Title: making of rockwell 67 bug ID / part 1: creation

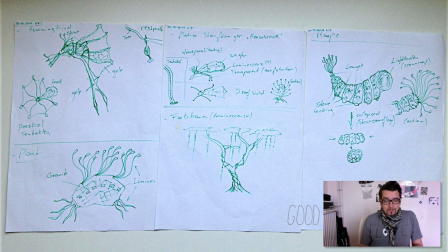[6:40]
they have some stuff that looks like like stone and inside where normal there's flesh they have some light, some bluish transparent
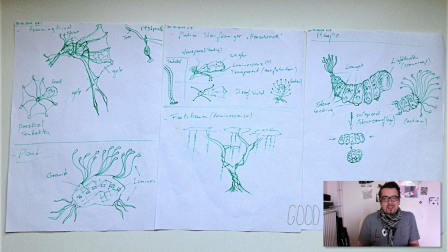[7:01]
gale stuff you know and this stuff is magic so this you can imagine for example this little back in the middle it looks like a stone and have just this bluish substance
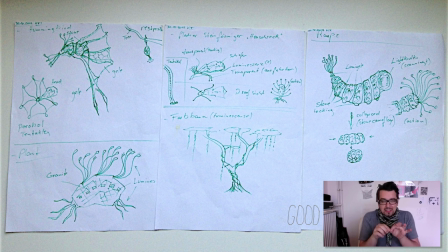[7:16]
and out of this can every time growing some tentacles or something and so this is a animal can walk and
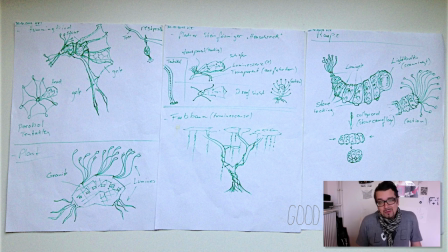[7:29]
and and also fly and yeah that's the whole this basic idea yeah every animal has some stone parts and some of this blue scale yeah and it's used blue scale just because i hoped in comparison to to black stone stuff it looks cool yeah
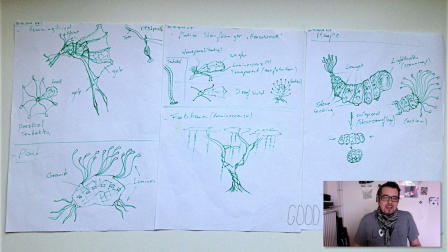[7:49]
so okay yeah and there's a few uh animals i i come up with and and some plans too and
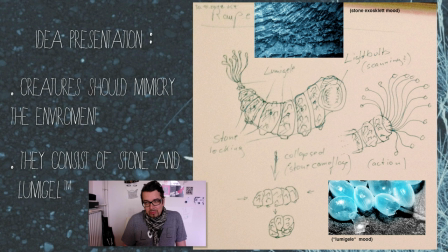[7:58]
the next step was to present this to the client and when you present a raw idea you put some moods together so this is uh because of this there are some pictures from from the stone
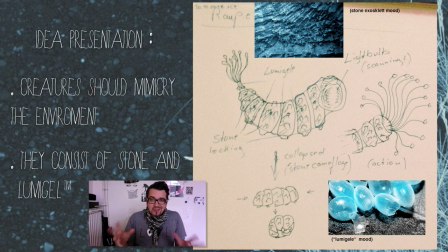[8:16]
of course and from the bluish lumi gale material i have in mind and yeah this is the basic idea is there is a strange creatures that
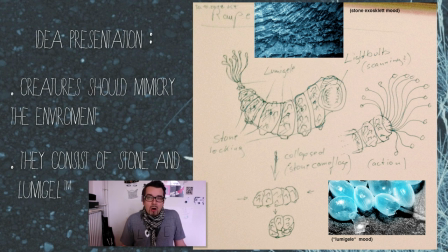[8:30]
mimicry the environment and yeah have some organs to analyze the environment
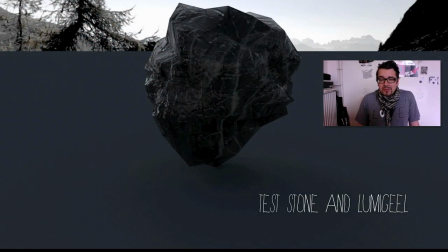[8:38]
okay so and i start of course with cpd and c4d
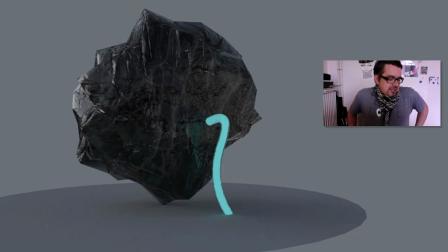[8:43]
sorry and make the first test this is just the very raw first test grabbing a thing and deforming it like like a basic stone and
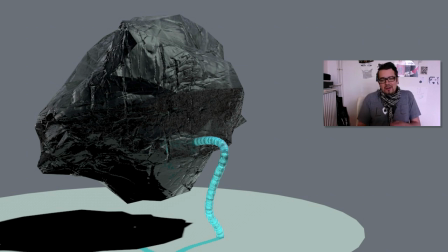[8:58]
just to test the first idea about how the lumigel tentacles can look like and what is about the stone stuff.
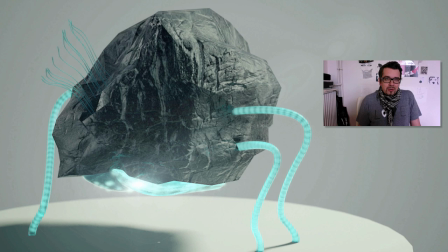[9:09]
In this case, it doesn't look very photorealistic or something, but yeah.
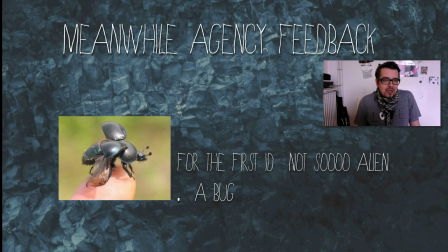[9:18]
Okay, and while I'm thinking about these things, the agency gives me feedback and said, okay, for the first step, it's maybe, yeah, we are a bit afraid, it's maybe too strange for the client to have this very, very alien-like stuff.
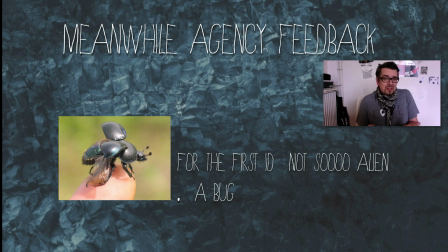[9:37]
So for the first step, the first animal can maybe just some kind of bug, yeah, or more or less casual bark and I think okay no problem then first we go back and yeah
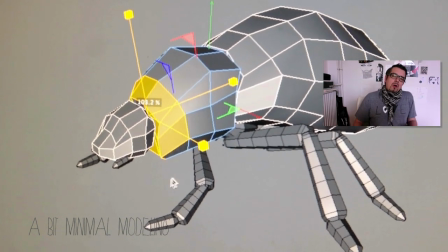[9:53]
so I start to modeling this and it's more or less oriented on the I don't know the English word
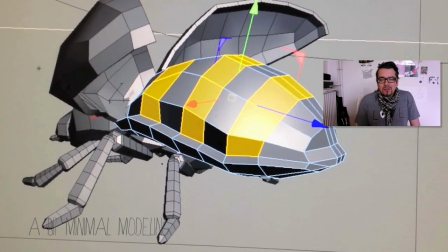[10:01]
for it in German is Mist Kiefer. It's a well-known kind of bug and the only thing
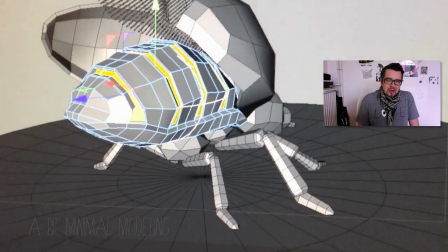[10:10]
I like to do different are the legs because the
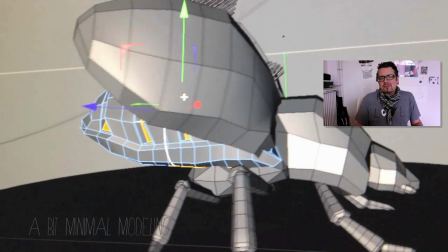[10:16]
original bug has very flat legs and it looks not so interesting I think and so I change
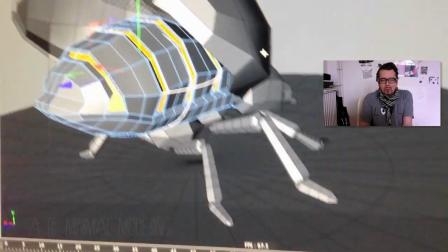[10:22]
this and yeah I make my own version and you see it's very simple yeah it's
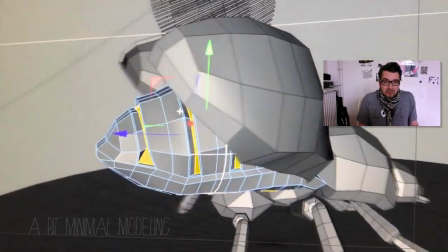[10:29]
It's very rough modeled, but it's okay because the next part of the texturing is more important
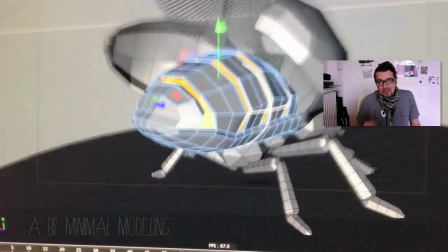[10:36]
to get the stone look I like to have.